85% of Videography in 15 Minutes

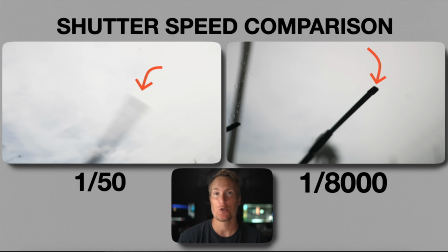(4:07)
You'll see trails and softness in movement. This blur is natural looking and pleasing when used correctly, especially at standard video frame rates like
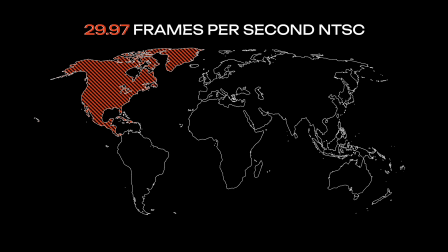(4:16)
29.97 frames per second if you're here in the United States and a few other regions, and 25 frames per second if you're outside of that.
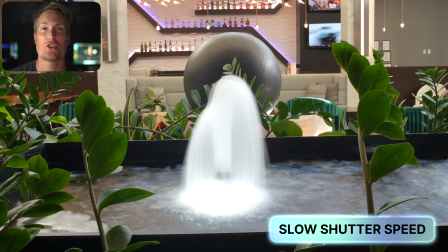(4:23)
But if your shutter speed is too slow, you get too much of a blur and it can almost look smeary or ghost-like,
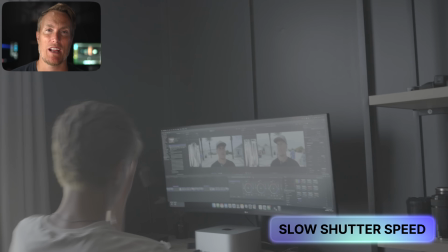(4:29)
especially during subject movement on camera pans. That's what happened to me once when I did this interview.
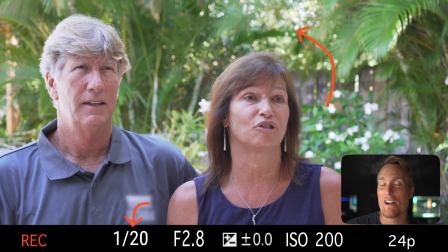(4:34)
I tried to brighten up the shot by lowering the shutter speed, and this was my result. I got this weird motion trail effect on this subject who wasn't even moving that much.
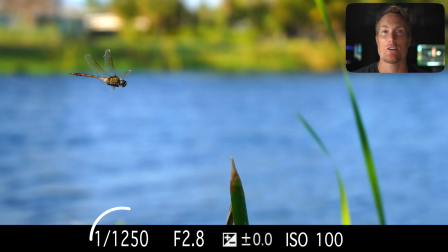(4:44)
And this was shooting in 24 frames per second. On the other hand, if your shutter speed is too fast, you're gonna remove all of that motion blur.
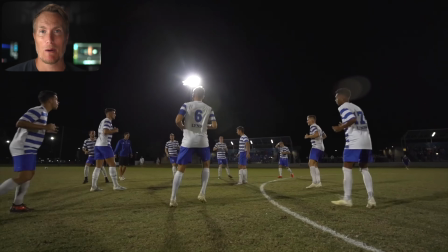(4:51)
Every frame becomes extremely sharp. This might sound good, but it makes movement feel jittery or unnatural.
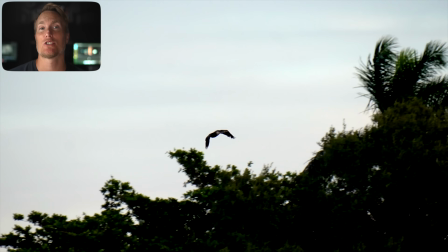(4:58)
especially for handheld shots for people walking.
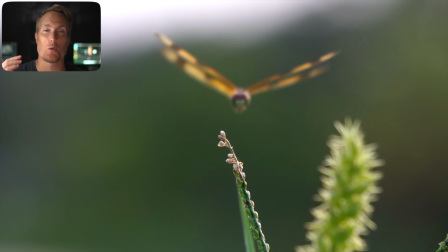(5:00)
You'll see this sharp look in action movies during fight scenes or stressful scenes, but for normal footage, it just feels off.
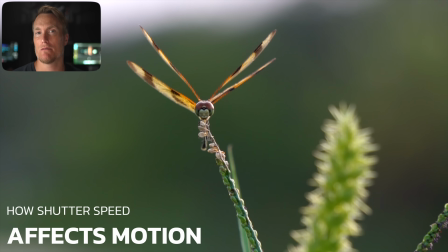(5:08)
So that's how shutter speed affects motion. But now let's talk about how it affects your exposure.
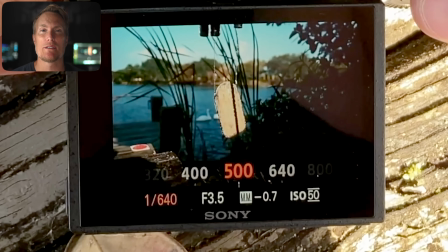(5:12)
The longer your shutter is open, the brighter your image will be.
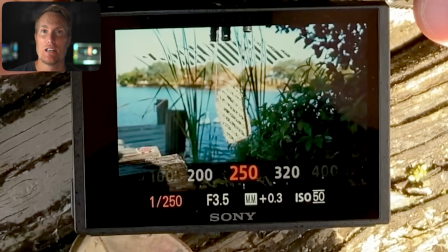(5:16)
The faster the shutter, the darker the image, because it doesn't stay open for long enough to gather as much light.
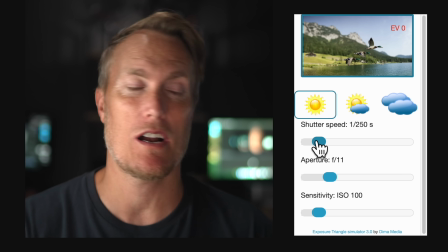(5:22)
So a faster shutter speed like 1/250 is gonna let in less light, whereas a slower shutter speed like 1/50 will let in a lot more light.
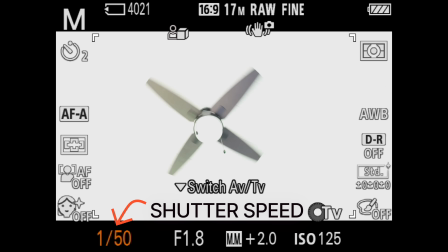(5:31)
In video, shutter speed is measured in fractions of a second, like 1/50, 1/100, or 1/250.
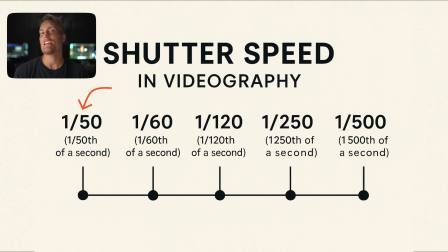(5:38)
If your shutter speed is set to 1/50, that means each frame of your video is exposed for 1/50th of a second. And here's a simple way to picture it. Think of the shutter like the door to a store that's open on Black Friday.
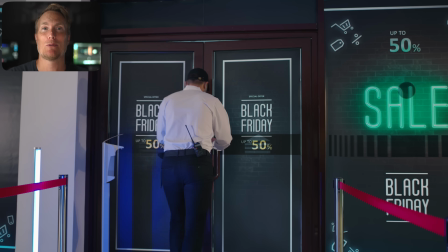(5:51)
If it opens for just a moment, only gets a few people in there, the few people in this example is the light.
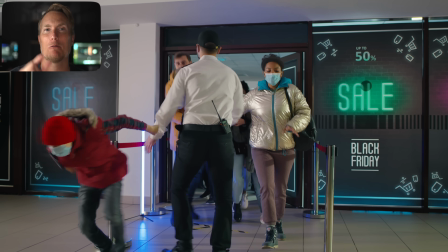(5:57)
If it's only open for just a fraction of a second, only a little bit of light will get in. If it stays open for longer, more light will come in.
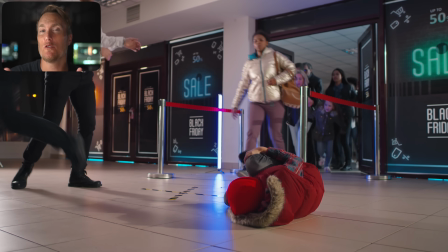(6:05)
But that longer opening time also allows movement to blur into the frame, which creates motion blur.
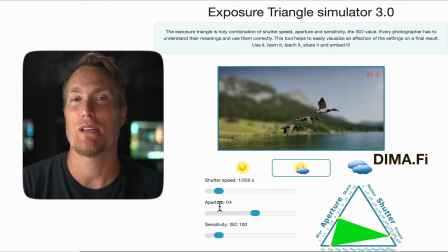(6:12)
So to sum it up, lower shutter speeds equal more light and more motion blur.
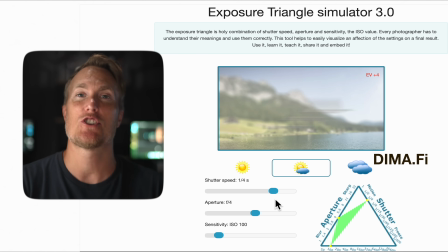(6:17)
Higher shutter speeds equal less light and sharper individual frames, and it can look jittery. I'm going to talk about how shutter speed and frame rates live together once we get to basing out our camera, but first let's talk about ISO.
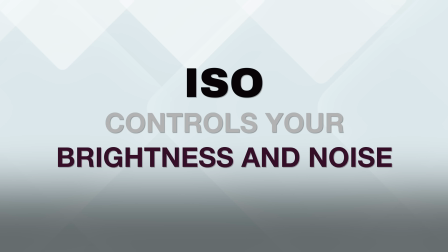(6:28)
When it comes to ISO, if you're in a low light setting and you crank up your ISO,
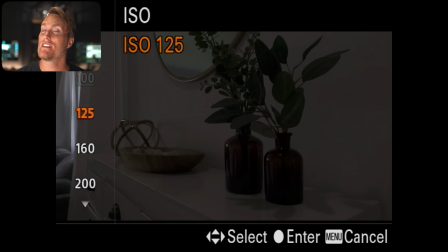(6:32)
you're going to make your image a lot brighter, but it's going to introduce graininess and noise into your image,
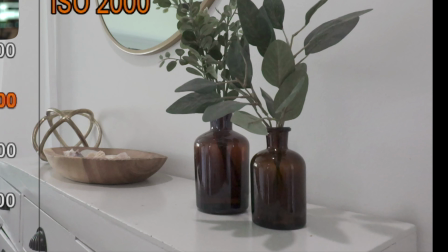(6:38)
and it quickly diminishes the quality and crispness of your video.
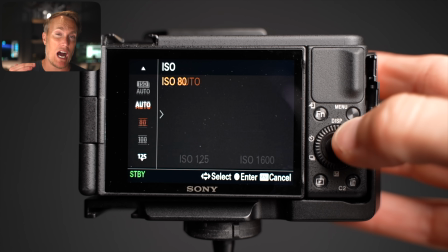(6:42)
Every single camera is different, and it's your responsibility to figure out how high you can crank that ISO before the image starts to fall apart on your particular camera. When I first purchase a camera, the first thing that I always do is find out where the image starts to fall apart on my camera when I crank up that ISO.
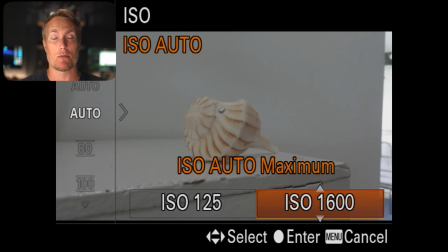(6:57)
And then I'll make sure that my auto exposure is set to that number on the ISO as to never cross over that threshold.
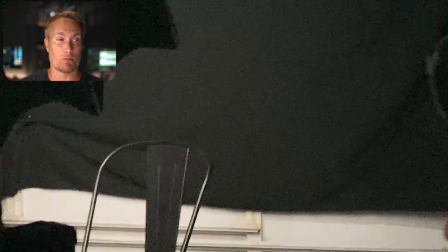(7:04)
That way I'm sure that my camera won't be taking any unusable shots that when I get home I'll realize it's all too grainy.
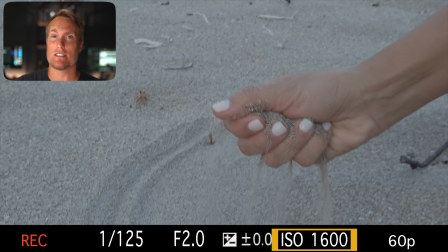(7:09)
That's why I think it's always important to play back your videos while you're still on set so you can have a good gauge of how your videos will look.
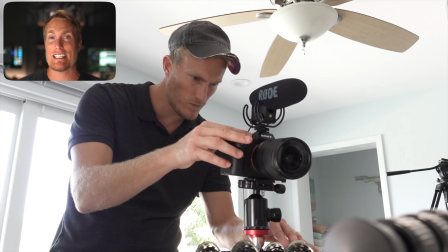(7:16)
But sometimes those little displays on our cameras aren't big enough and we can't see all of the imperfections until we get inside on our big computers.
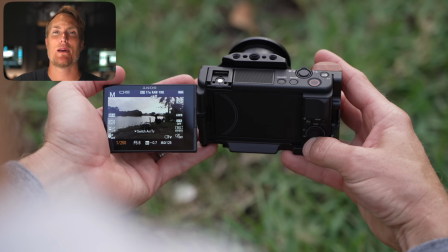(7:23)
That's one of the reasons I would recommend picking up a monitor. I can tell you that I've been there where I got home from a shoot thinking that everything was exposed perfectly.
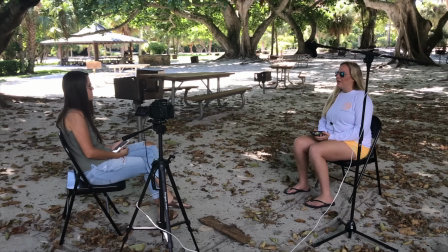(7:31)
And then once I put it onto my computer, I realized there was a lot that was not. But that's okay, I've learned, and now I want to teach you so that you don't make those same mistakes.
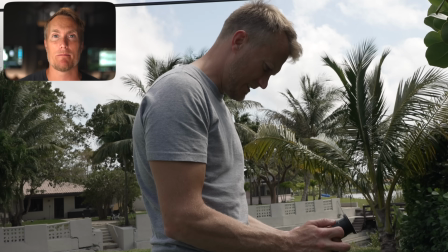(7:39)
So that's why it's important for you to know your exposure settings and know your surrounding environment. It's also why we really shouldn't be using auto exposure unless there's no other choice.
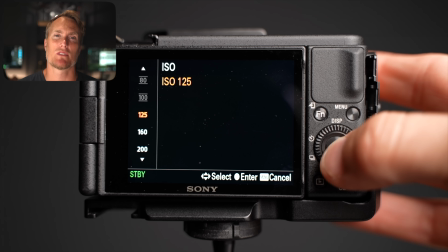(7:48)
I do use auto ISO sometimes when I'm in a fast-paced environment,
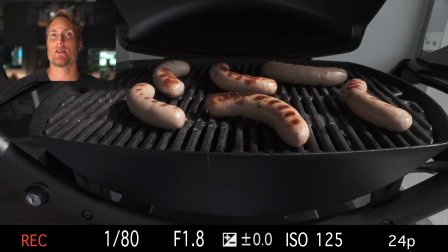(7:52)
but ideally I like to set my cameras to the lowest ISO they could go, or even sometimes it's native ISO.
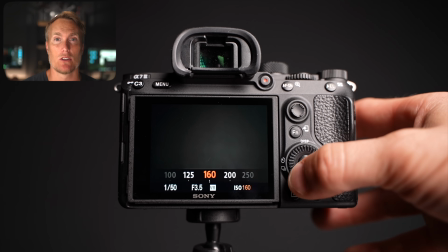(7:58)
We'll talk about that in a little bit. ISO is your camera's sensitivity to light. The lower the sensitivity or the lower the ISO, the better quality video you will have. The higher the sensitivity or the higher the ISO, the less quality of an image you will get.
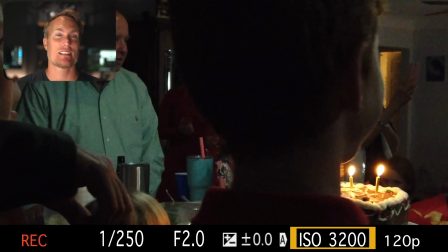(8:13)
You can think about this like someone who's in distress.